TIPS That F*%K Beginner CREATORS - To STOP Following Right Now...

Maybe you're getting a real close-up of the eye and instead of just getting this eye in focus and the rest of the face and even the nose kind of out of focus,
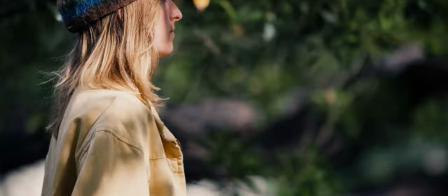you set a slightly deeper aperture so that you can get a deeper depth of field and capture more things in focus in that shot in particular.
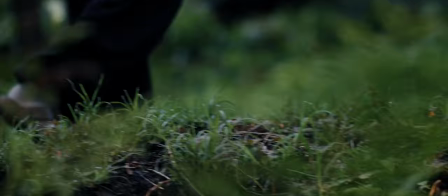Of course shooting at a nice wide open aperture gets that creamy background, nice bokeh, shallow depth of field which is often associated with the cinematic look.
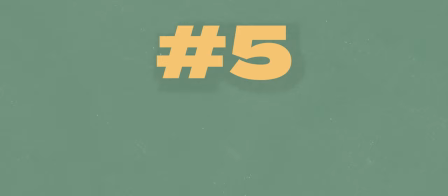It doesn't mean that you should just set and forget leaving your lens in the widest aperture possible.
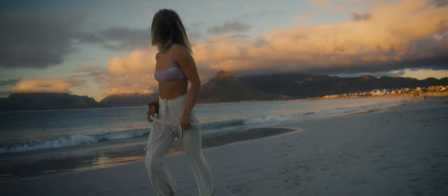Number five, only shoot golden hour.
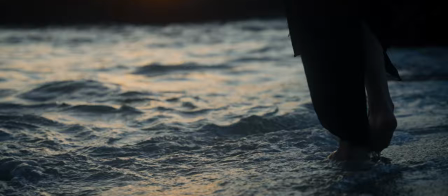Golden hour yields beautiful results, soft light, nice colors in the sky, and it's an awesome time to shoot some of your footage. But it doesn't mean it's the only time that you should be shooting your footage. Experiment with different times of day, different lighting scenarios. You can get some very interesting looks with harsh sunlight and contrasting shadows.
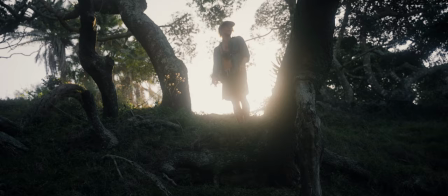Not to mention that in the real world sometimes it's just not realistic to assume that we can only shoot for that half an hour window at sunrise
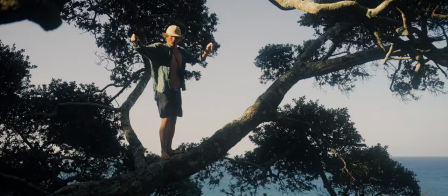or sunset sometimes there's just a lot more that we need to cover in one day and we can't limit ourselves to only be shooting in those
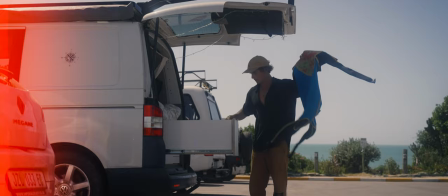prime times of lighting conditions so experiment with other things don't limit yourself to golden hour alone some of my favorite shots are not shot in golden hour and it
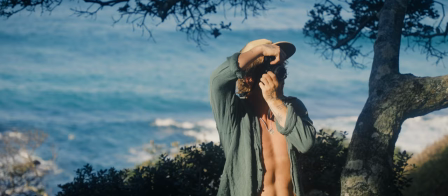yields some really cool results with those nice bright colors where the sun's high harsh shadows and just using those lighting conditions to your advantage
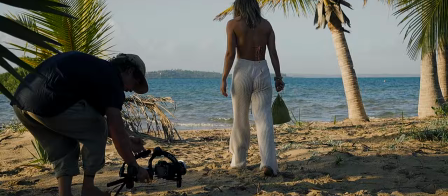instead of avoiding them all together number six is bad lens choices just shoot everything on the one lens on
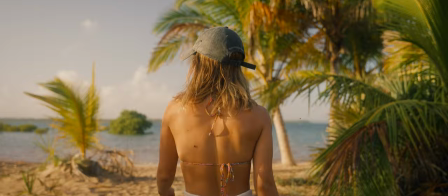your gimbal right if you want to get a close-up move in for the close-up want to get something wider move further away and get a wider shot the lenses you use have
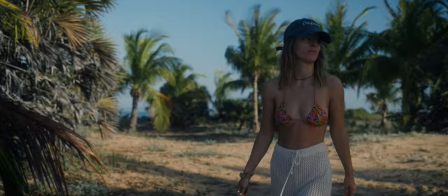a significant impact on your image much more than just being close or wide things like distortion, compression, bokeh, just to name a few. Wide lenses are great for something like a landscape but might distort
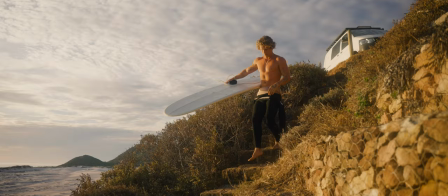things like a face so going for something like a 50 would be more pleasing. Get to know which lens to use when. It's going to go a long way in terms of getting the most awesome looking shots. Number seven is setting your expectations too high. We are exposed to a lot of content these days a lot of really really good content that a lot of really really good content creators do an extremely good job at making it seem effortless kind of like the first
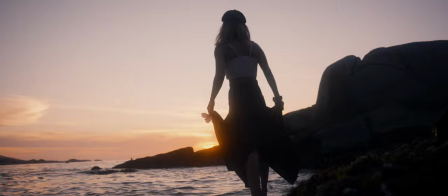subject we covered in this video when you see a sick reel or youtube video you don't consider that the content creator who made that has most likely been creating content for years and years and years.
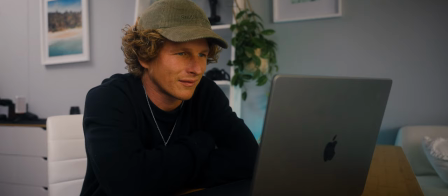You see this reel or YouTube video or whatever and you go, I'm gonna go shoot something like that. Yeah, that looks kind of easy. Didn't look like they were doing anything too insane. I'm gonna head out, create something similar to this of my own. But then of course, being a beginner, it doesn't work out that way. And inevitably you get discouraged because the thing you created is nowhere nearly as cool as that sick reel that you saw just earlier that day or whatever. Rather set realistic goals and understand that filmmaking is just like any other skill. It takes practice to get good at things even if it seems like it might be easy from the outside that's not always the case when you throw yourself into that situation. Practice, repeat the process and get good over years and you will be able to create all of the sick content that you guys are exposed to online. It just doesn't happen like that. So set your expectations in a realistic way so that you don't get discouraged and feel like you suck at making videos where in reality you just haven't been doing it for years and years. My cinematic love pack is linked in the top of the description. It's used to grade all of the footage you've seen in this as well as this shot right now and it's on discount check it out.
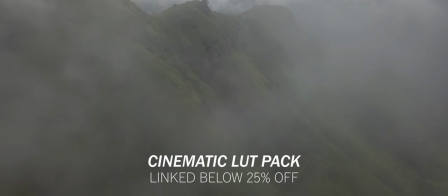I hope you guys enjoyed this video have fun